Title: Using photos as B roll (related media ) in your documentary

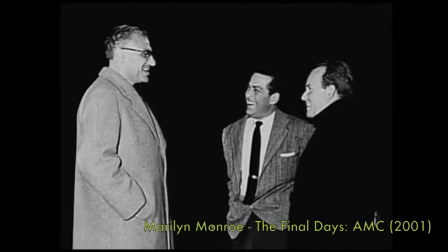8s
If you're making a documentary about a historical subject, you will almost certainly be using at least some photographs.
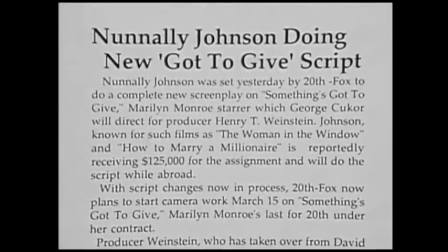18s
Photographs are commonly used as related media and documentaries.
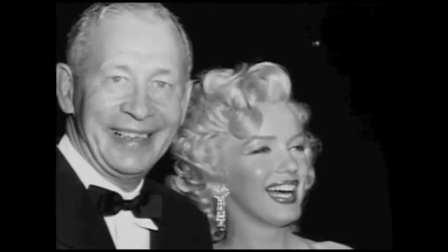26s
However they are equally powerful in conjuring up a mental picture of a mood, action or behaviour.
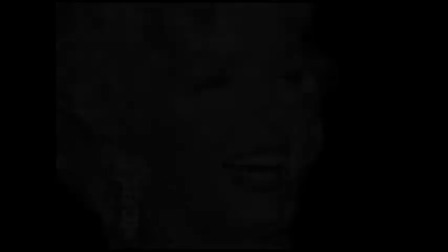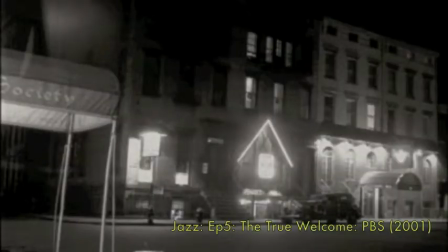40s
Master of this is Ken Burns, who has made many documentaries using almost exclusively old photographs.
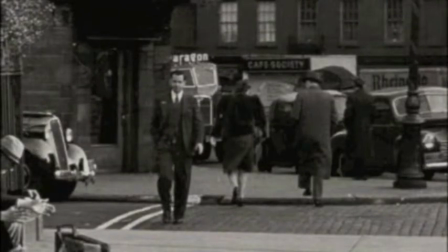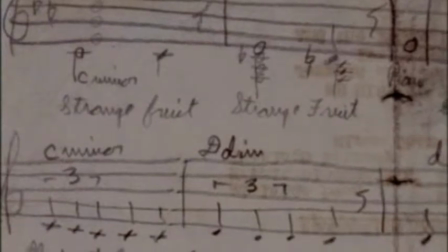57s
The photo in this sequence does not necessarily show the person being spoken about.
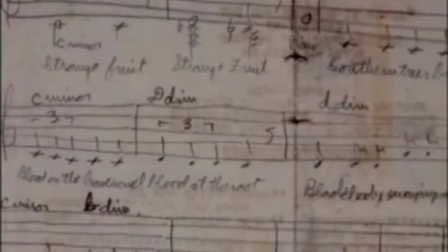61s
However, the voiceover causes us as viewers to make a connection between the words and the pictures.
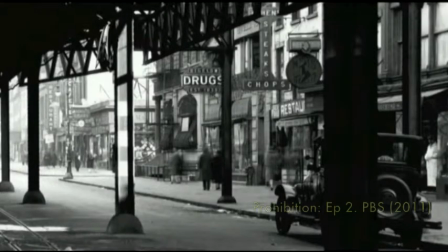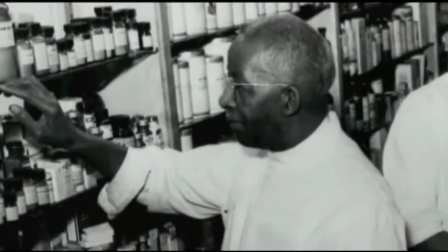76s
This, for example, is not necessarily a photograph of men dispensing whisky.
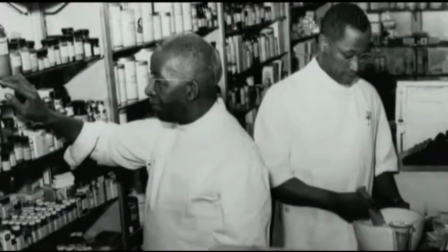82s 10 days, that was all you were allowed, three pints a muff.
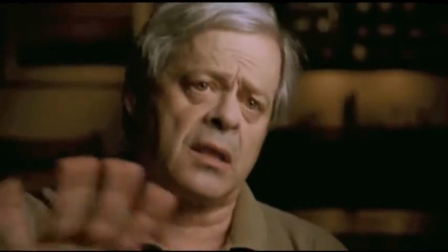86s Another manifestation of it were people who declared themselves rabbis, of course, unlike in the Catholic Church, if you said you were a rabbi, who was going to say you weren't a rabbi?
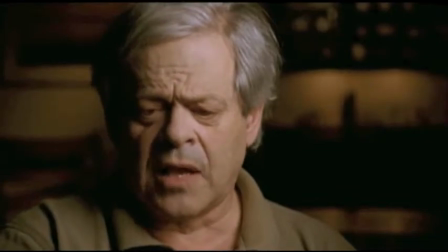94s And there were rabbis with names like Kelly and O'Shanahan.
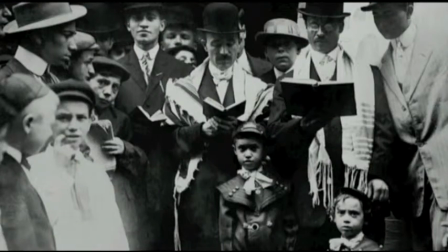100s
And these are not necessarily rabbis Kelly and O'Shanahan.
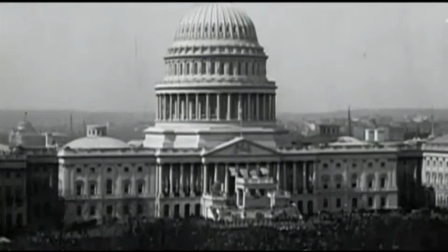104s
However the combination of the photos, the music and the voiceover transport us back the era.
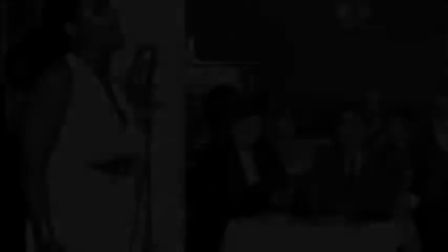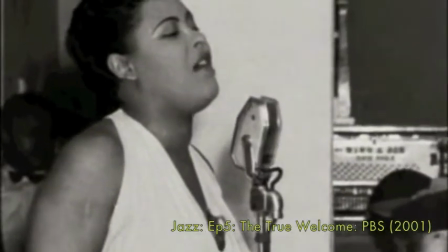116s
Ken Burns invented the effect of panning across a photo to give it added meaning and dynamism.
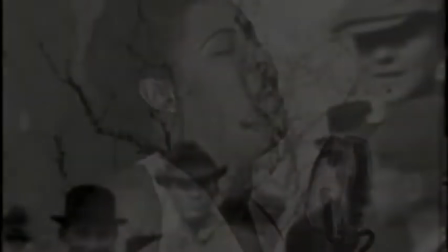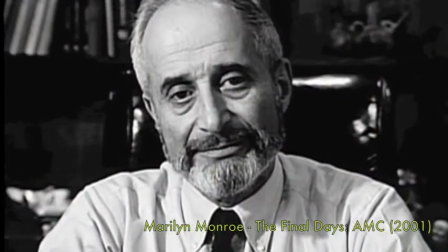129s
Zooming slowly in on the eyes encourages us to scrutinize the subject, trying to look beyond the eyes and imagine what's going on in their mind.
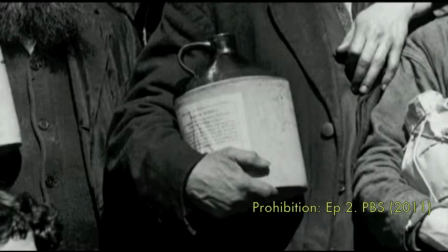143s
In other examples,
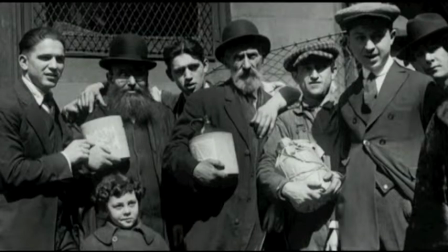144s
different crops of the same photo allow for a more varied viewing experience while allowing the filmmaker the opportunity to draw our attention to important details.
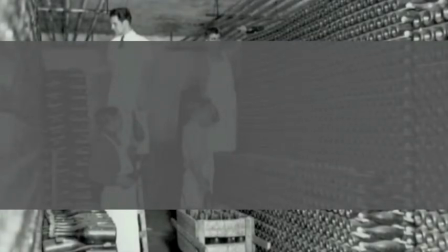156s
When putting together your documentary, use photos to show important details of your story.
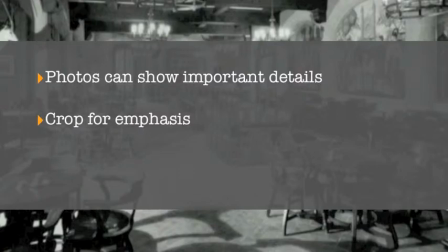162s
Crop your photos to emphasize important details, and use the Ken Burns effect to add dynamism and focus.